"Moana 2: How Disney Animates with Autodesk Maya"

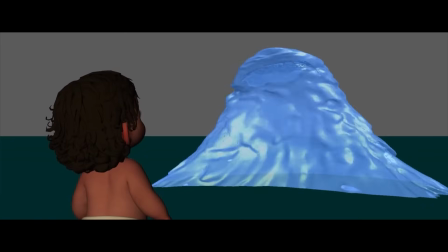(8:19)
Animators created numerous tests to figure out how to make water emote.
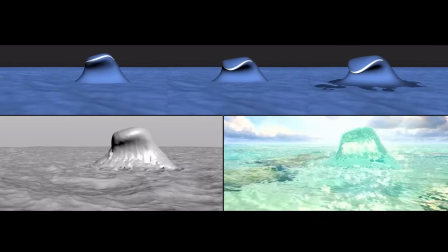(8:23)
Tests such as the water waving were created to show the directors ideas on how the ocean could emote. and
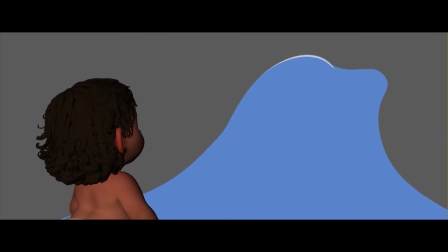(8:29)
a water rig internally dubbed Gretchen was created to animate the water interacting with baby Moana.
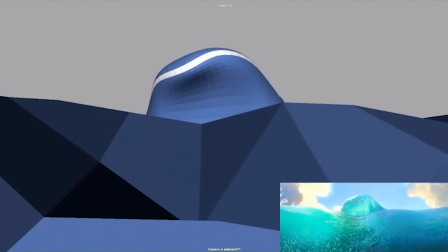(8:35)
These key poses of the water rig were then handed off to the visual effects team to finalize the critical storytelling moment.
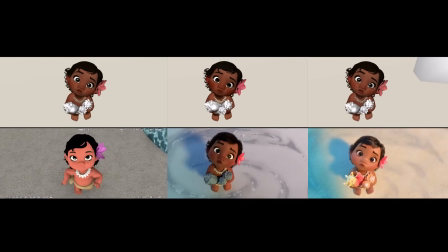(8:42)
Similar approaches were made for other shots involving water using basic geometric shapes
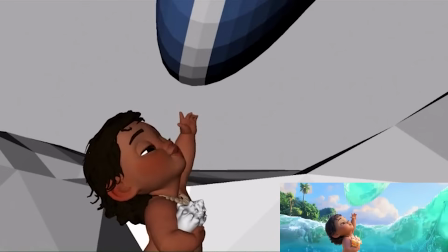(8:47)
to block in movements before final effects are created around the blocked in movements.
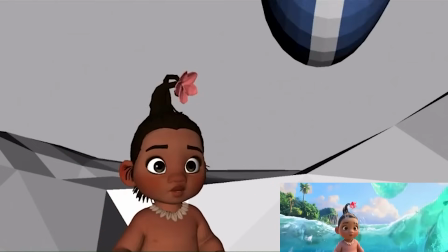(8:52)
Toddler reference and storyboards were created to capture the genuine acting movements of baby Moana,
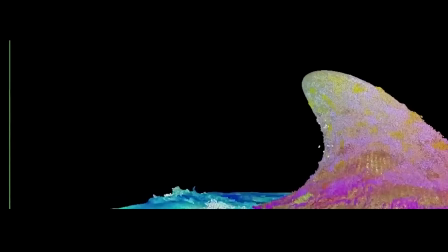(8:57)
look tests were created to target development of the look of the effect as well as how it could enhance character development moments in the movie.
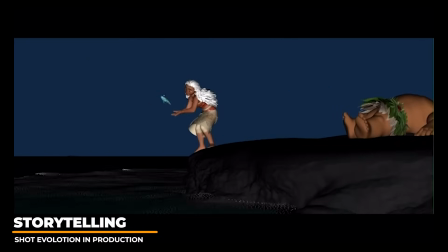(9:04)
For the original trailer, shots were combined together to animate Moana and an animated fish for a final composition.
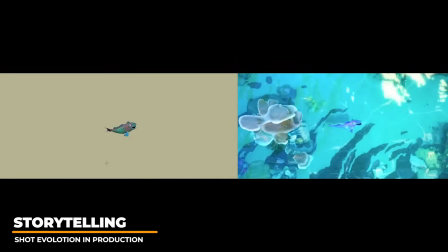(9:11)
As with many trailers and animated shots, unused ideas for animated character acting were left on the cutting floor unused.
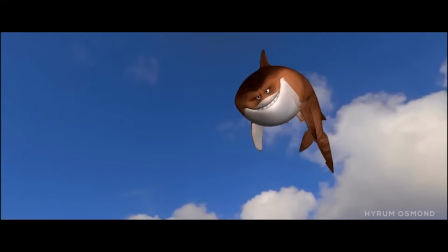(9:17)
Maui's transformations included a lot of interesting ideas to convey his abilities to become other animals.
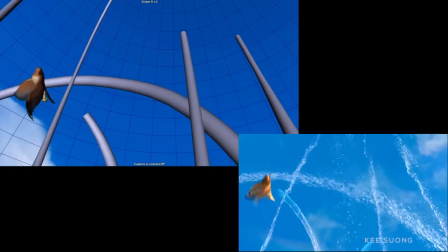(9:23)
It required a tight level of communication between the animator to the visual effects team to bring the transitions to life seamlessly.
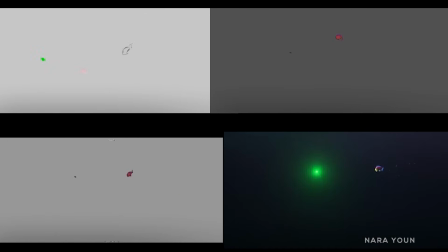(9:30)
Transitions need to be quick, convincing, and entertaining to the viewer. A lot of the charm from Moana was the musical moments that were animated by the artists,
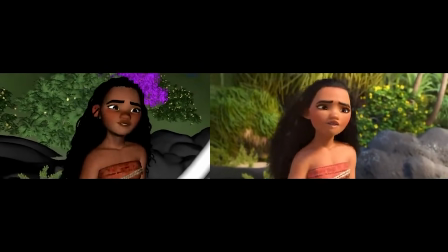(9:39)
with the directors choosing which songs would have the most impact during critical storytelling moments.
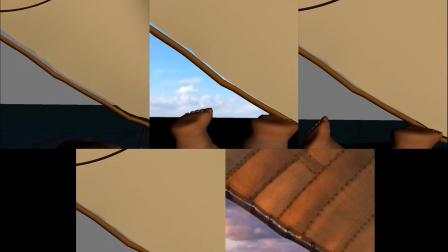(9:45)
While developing Maui, tests were created to try and capture his personality. For complex shots with multiple characters on the screen,
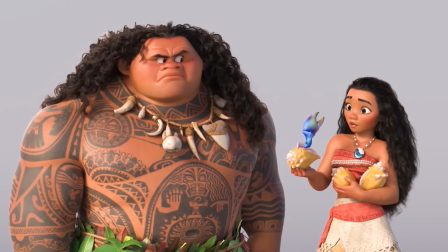(9:53)
animators have to consider what the focus of the shot will be and when too many movements can start to become a distraction.
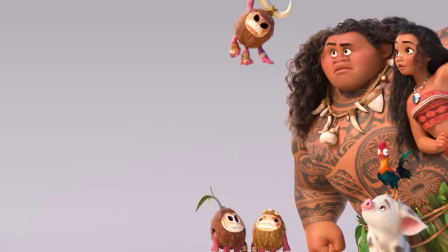(10:00)
Making sure you have clear poses is critical for these types of shots.
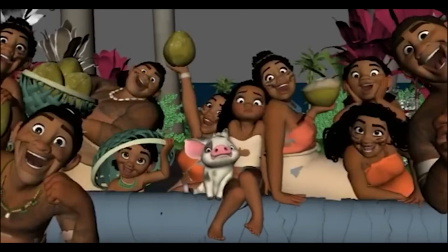(10:04)
In this sequence, a gear change was critical for Moana to change her mood from being bored to then overwhelmed by excitement from her fellow villagers.
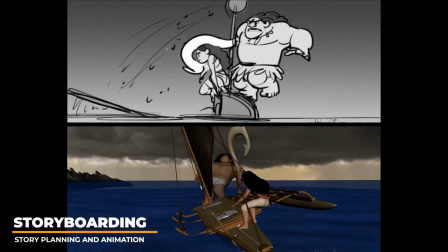(10:12)
For action sequences and overall shot planning 2d storyboarding was used for the planning
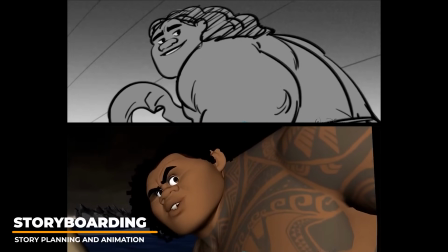(10:17)
stages prior to animation this helps the animator plan out key poses and
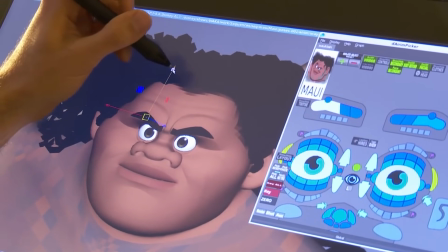(10:22)
rough out timing it's common to utilize a mix of 2d storyboards for shot
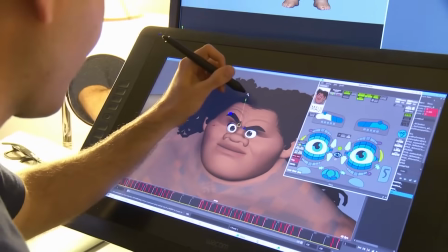(10:26)
and pose planning and live action video reference to craft realistic poses and enhance
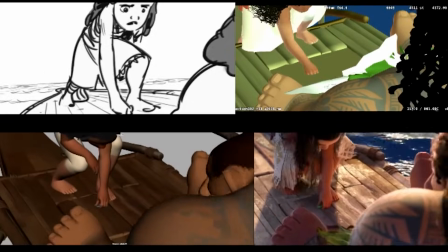(10:31)
the acting of each shot even with storyboarding and rough animation some shots are even broken into two sections shared between two animators for the final shot
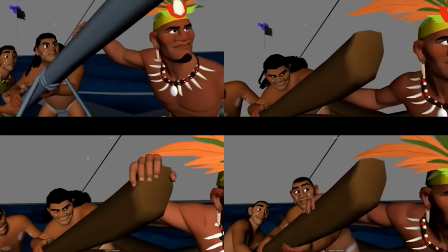(10:40)
it's not uncommon for directors to change their minds on shot angles and acting choices as the shot progresses to heighten storytelling and character staging.
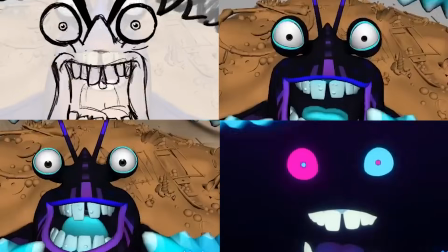(10:49)
2D can be used for many aspects from initial blocking and pushing poses based on initial 3D blocking.
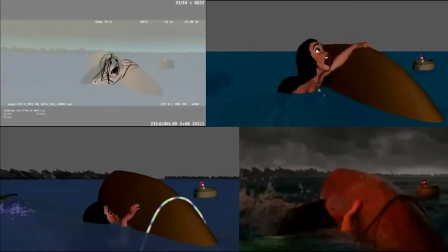(10:55)
With complex shots such as these which involved water effects, body mechanics conveying weight,
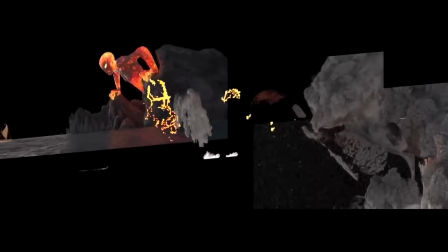(11:02)
and interacting with the rope, tight communication was necessary between the animator, tech anim, and lighting teams to get the shot to look its best.
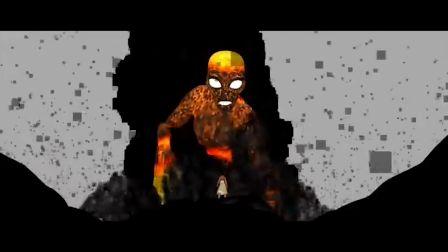(11:11)
Some animators prefer to roughly draw poses to visually test timing before they dedicate time to crafting poses in 3D.
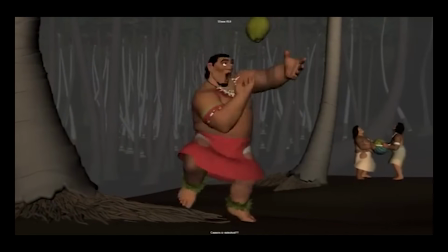(11:18)
This is a personal preference and the workflow can vary from animator to animator.
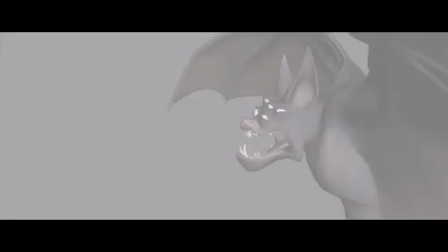(11:22)
Some shots can require over a dozen artists to finalize, from thumbnails, storyboarding, animation, technical animation, effects, and lighting.
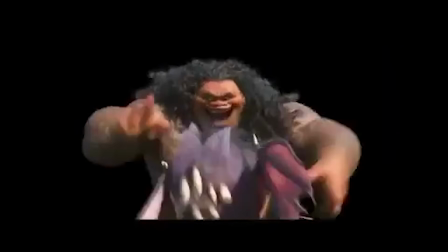(11:30)
It's not uncommon for short two-second shots such as this one to require several artists working together to bring it to life.
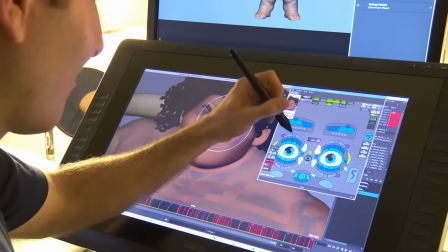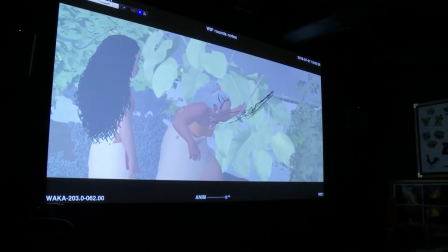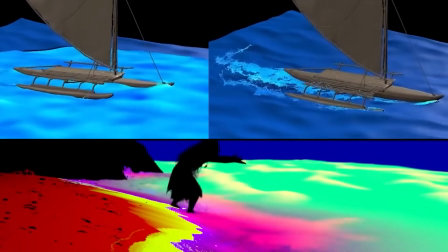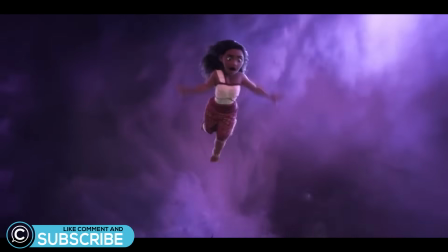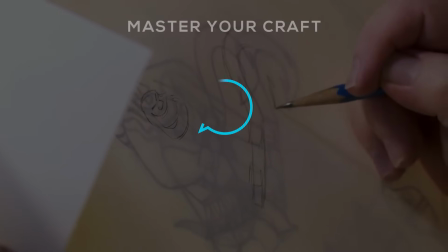(12:08)
and don't forget to like and subscribe and we'll see you in the next one perfect